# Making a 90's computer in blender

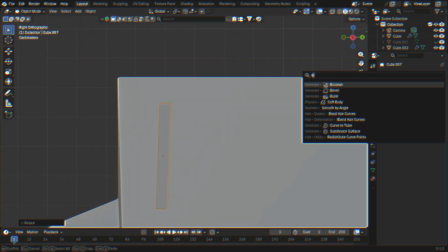Here I'm making the other vent that goes on top.
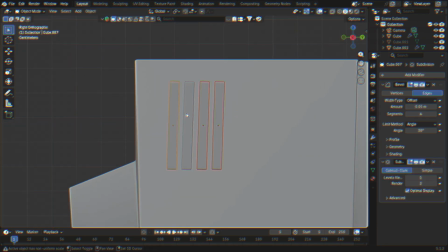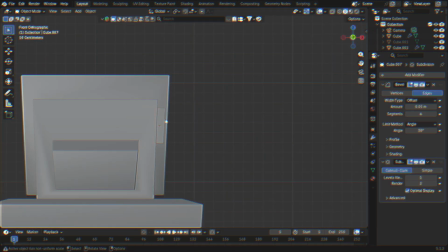I put it on both sides, even though in the final render you only see the left side.
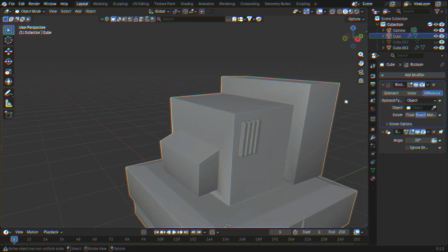So I don't know why I did that.
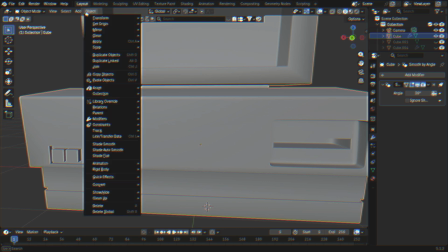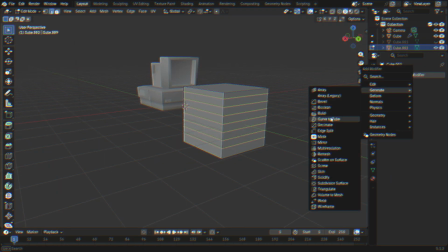This is me making the screen. I did a bunch of loop cuts so I could round it out.
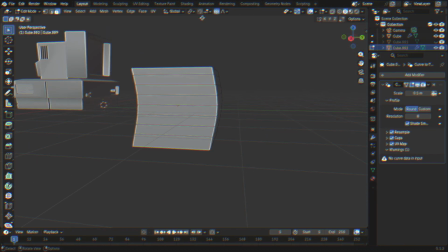You need loop cuts to be able to do that. Then I went to go eat dinner, or get a breadstick or something from downstairs.
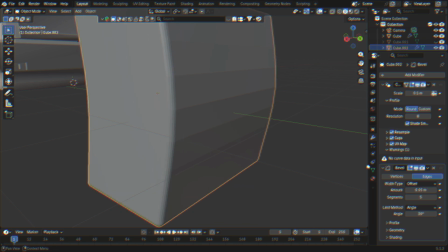And then I returned. I wish I added more subdivision to this,
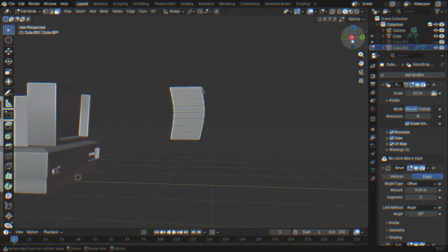because you can see the choppiness or the low polyness in the final render.
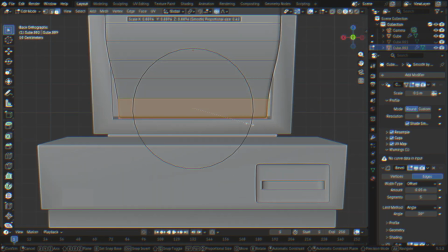So I regret that, but
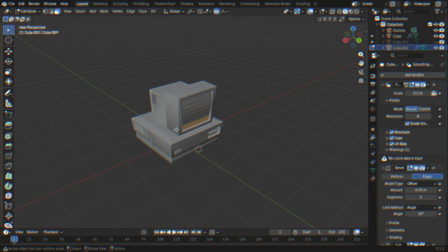I use proportional editing to round it out and make it bigger in the top and smaller in the bottom.
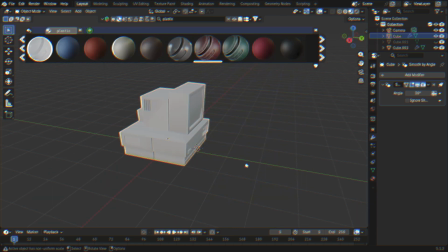And then I textured it. I couldn't figure out, and in the reference image, the texture that they used was like worn down,
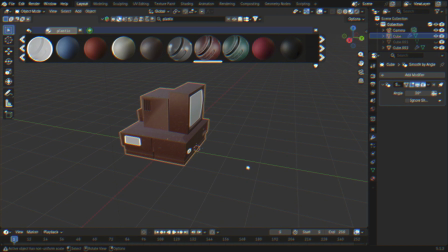and I wanted to do that, but I realized now I would have to like manually do that with PBR textures from like me doing it manually,
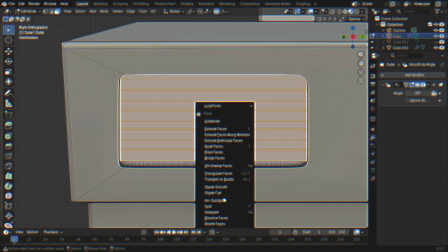and I would have to use multiple different kinds, or just use like make my own texture with
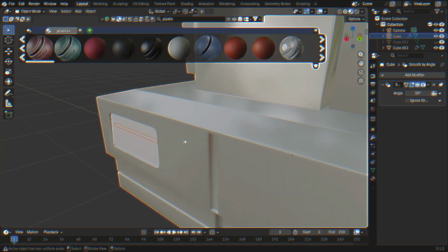noise and all color ramps and all that stuff.
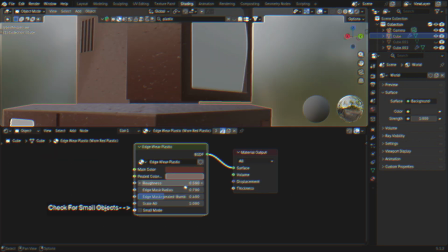I didn't want to do that. I'm not that good. I'm not that smart, or not smart. I'm not that skilled doing that stuff yet.
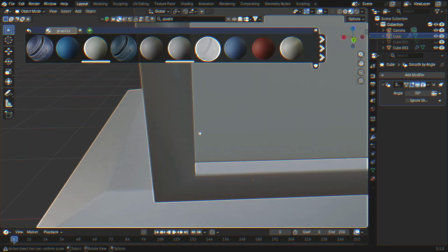So I just try to find a good plasticky looking texture,
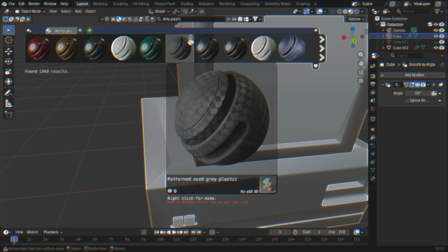which I struggled with. Oh, and I want to go get another breadstick.
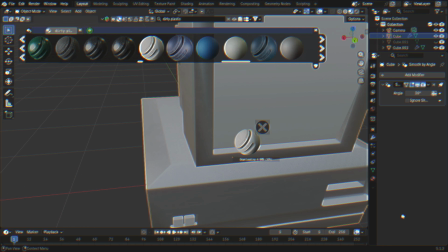You've got to be kidding me. This is
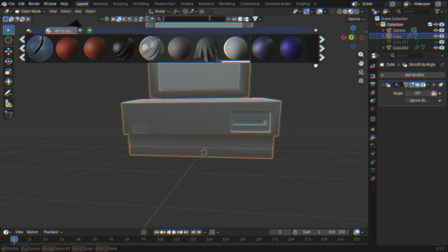not. Yeah, texturing the final things.
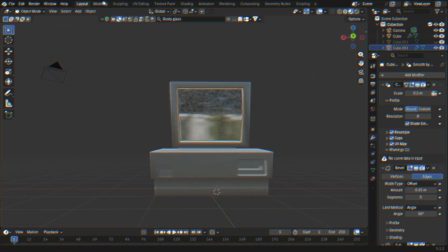I tried finding one for the glass, but I realized that wouldn't work. Cause oh yeah, it was dusty in the final thing.
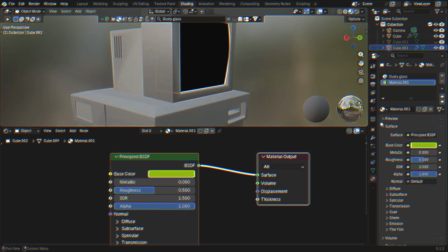So
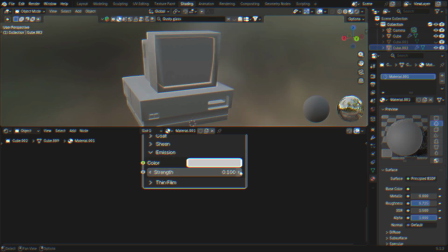I made it myself. It's a screen. I'm guessing you can tell what it is.
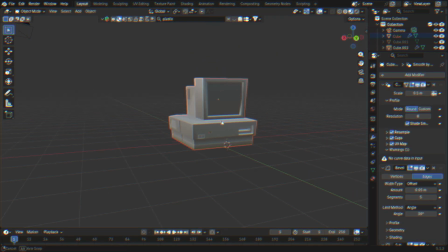It's a computer. It's a 1990s computer or something like around that time period. And so it's a screen, and I wanted it to light up a little bit, so I turned the emission up.
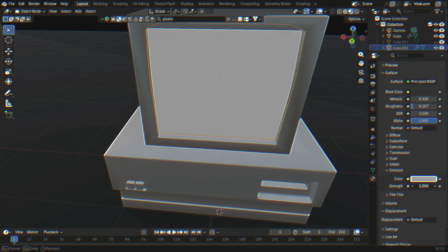And I wanted the background. I wanted it to just be the computer, so I made the background black.
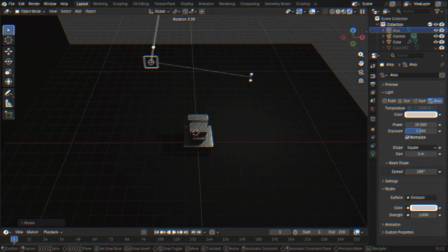And I had to figure out what the best lighting was. I did. I watched when I was doing the Blender tutorials from that one video.
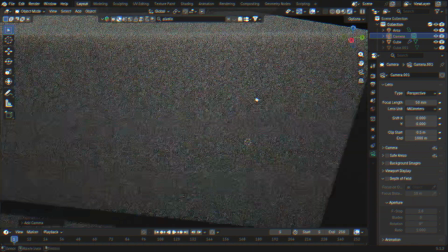I watched a video about lighting, and it said to have one that's like up close, like super up close.
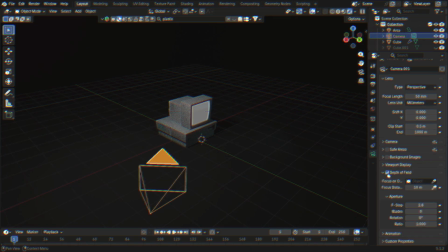So I put this blue light on the front side just to really make it feel like it's a screen.
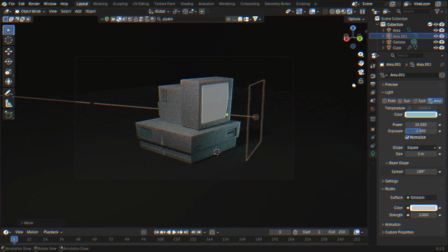But I also put another light in the background to just so it wouldn't be pitch black.
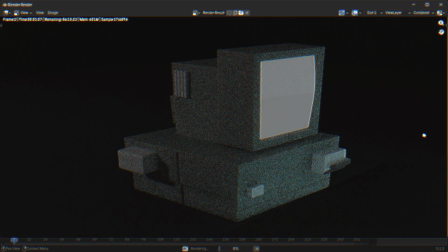I wanted you to be able to see it a little bit. Well, this is the final render.